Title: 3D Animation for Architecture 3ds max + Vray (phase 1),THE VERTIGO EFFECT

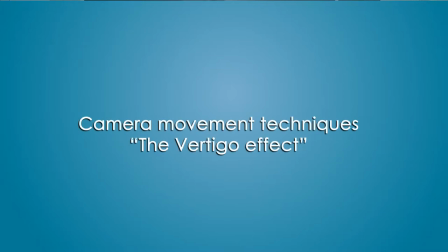0s
camera movement techniques, the Vertigo effect. Vertigo effect is one of the most interesting techniques
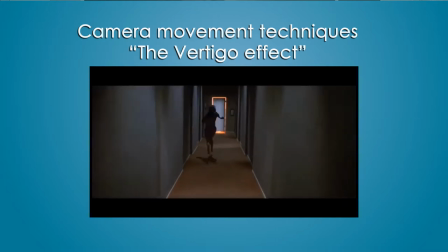9s
usually used in horror movies to give the viewer a strong emotional impact.
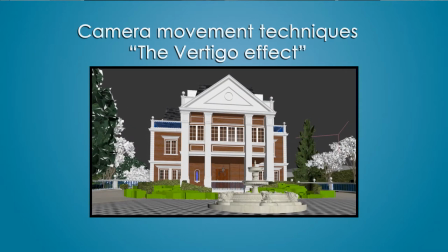16s
In Vertigo effect, the camera zooms in on a target, but at the same time, during the zoom,
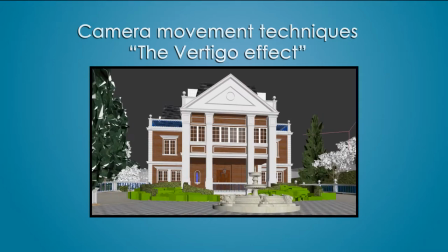24s
there is a continuous perspective distortion that messes with the mind of the viewer.
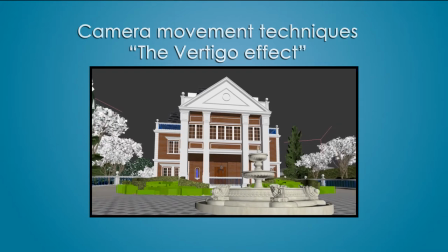31s
People watching thinks that they are moving near an object, but the background is moving far away.
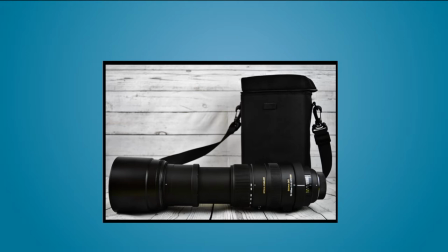39s
In real life, they use a zooming lens to change the field of view of the camera.
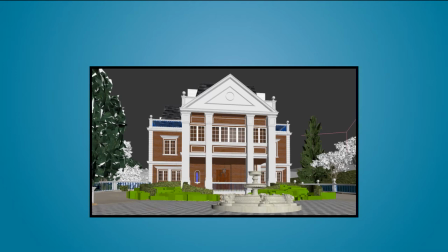46s
In Max, we will do the same. Here's how.
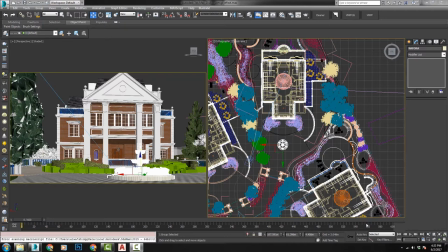50s
So here's our project, and for the purpose of this lecture, I added a fountain in front of the villa here. Let's create a physical camera next to the entrance here and the target at the villa.
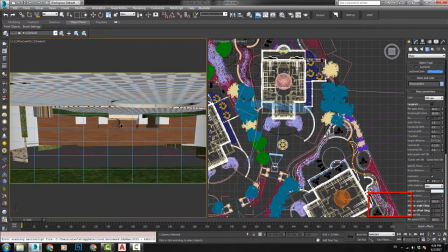66s
Go to the other viewport, press C and adjust the first frame shot.
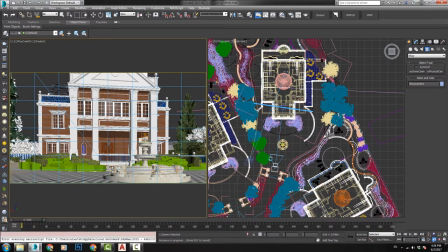76s
In the first frame, I want to show the whole facade of the villa together with the fountain. We will move the camera backward, but we can't go too far because there is a door here.
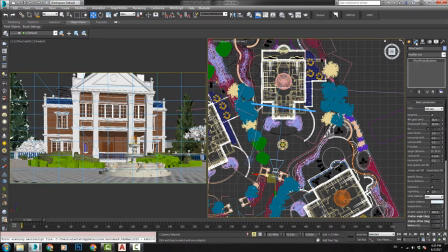91s
In this case, we will go to the camera properties and decrease the focal length, giving us a wider view.
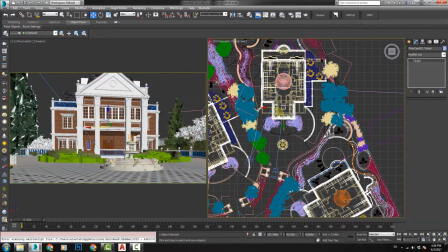99s
We will also select camera target and move it upwards using the spinner on the Z axis.
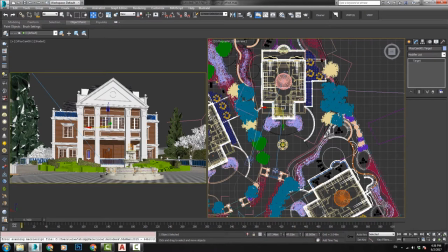107s
Now the first frame is set nicely. Let's animate the camera. First, let's set the timeline to 300 frames. Press Ctrl plus Alt plus right click and drag the
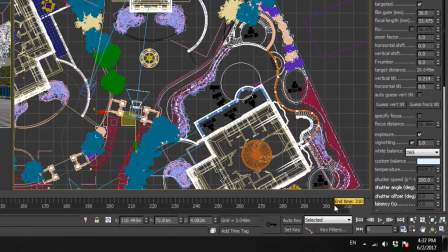124s
timeline to the right till it becomes exactly 300.
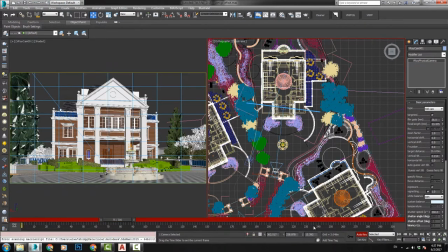132s
Let's open the auto key, go to frame 300, and let's move in with the camera using the dolly tool.
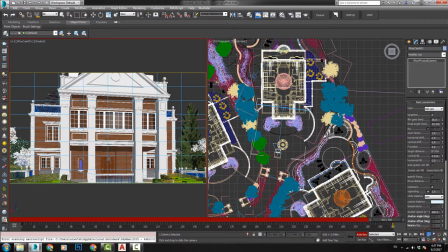141s
Now that I moved in, I still want the fountain to be in my view.
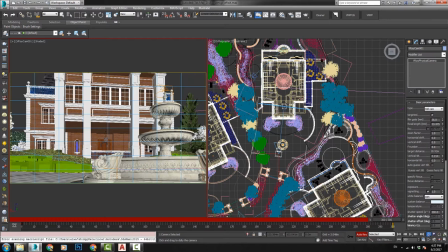146s
I will use the middle mouse button to pan the camera downwards. Now the basic animation is created. The trick here is to animate the focal length here.
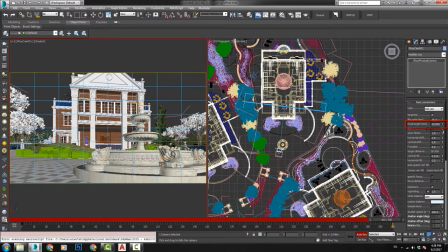162s
Let's decrease it till we have a nice end frame. Let's set it to 20 and press enter. And let's select the camera target and move it upwards till we have a nice end shot.
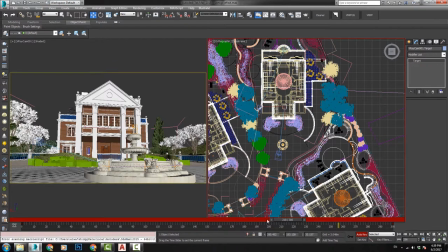178s
And now the Vertigo effect is created. Camera moves in while the background seems to go far, giving the viewer this strong emotional impact while emphasizing the beauty of the fountain.
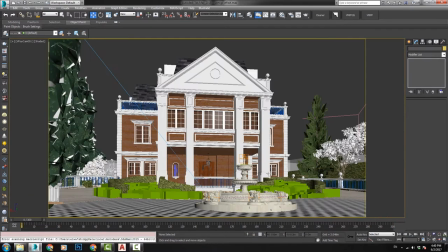195s
Let's close the auto key, go to frame 0, maximize the viewport, and go Tools, Preview,
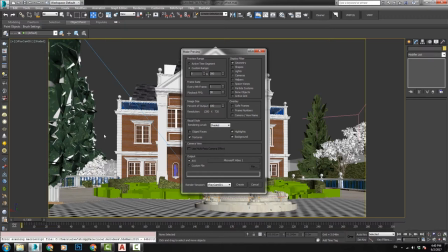204s
grab Viewport and create Preview Animation. Check the settings and press Create.
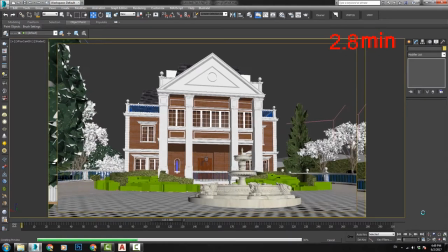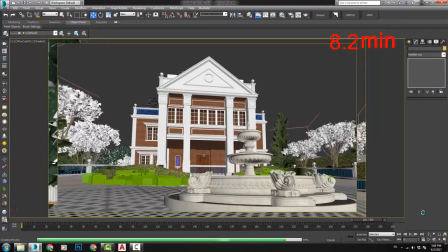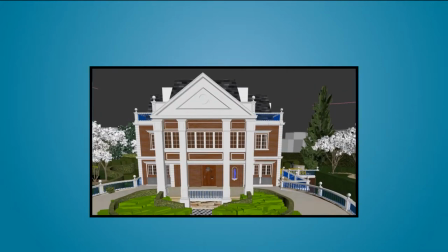224s
Vertigo effects can also be done nicely on far cameras,
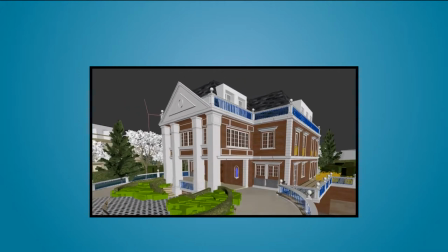229s
but not as good as zooming in on a target.
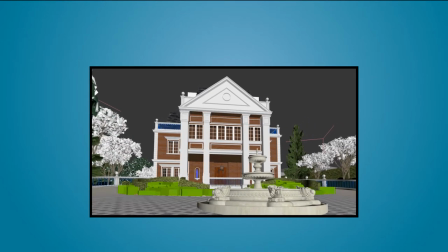235s
So that's it for the Vertigo effect camera movement, one of the best tricks to make an impact on the viewers.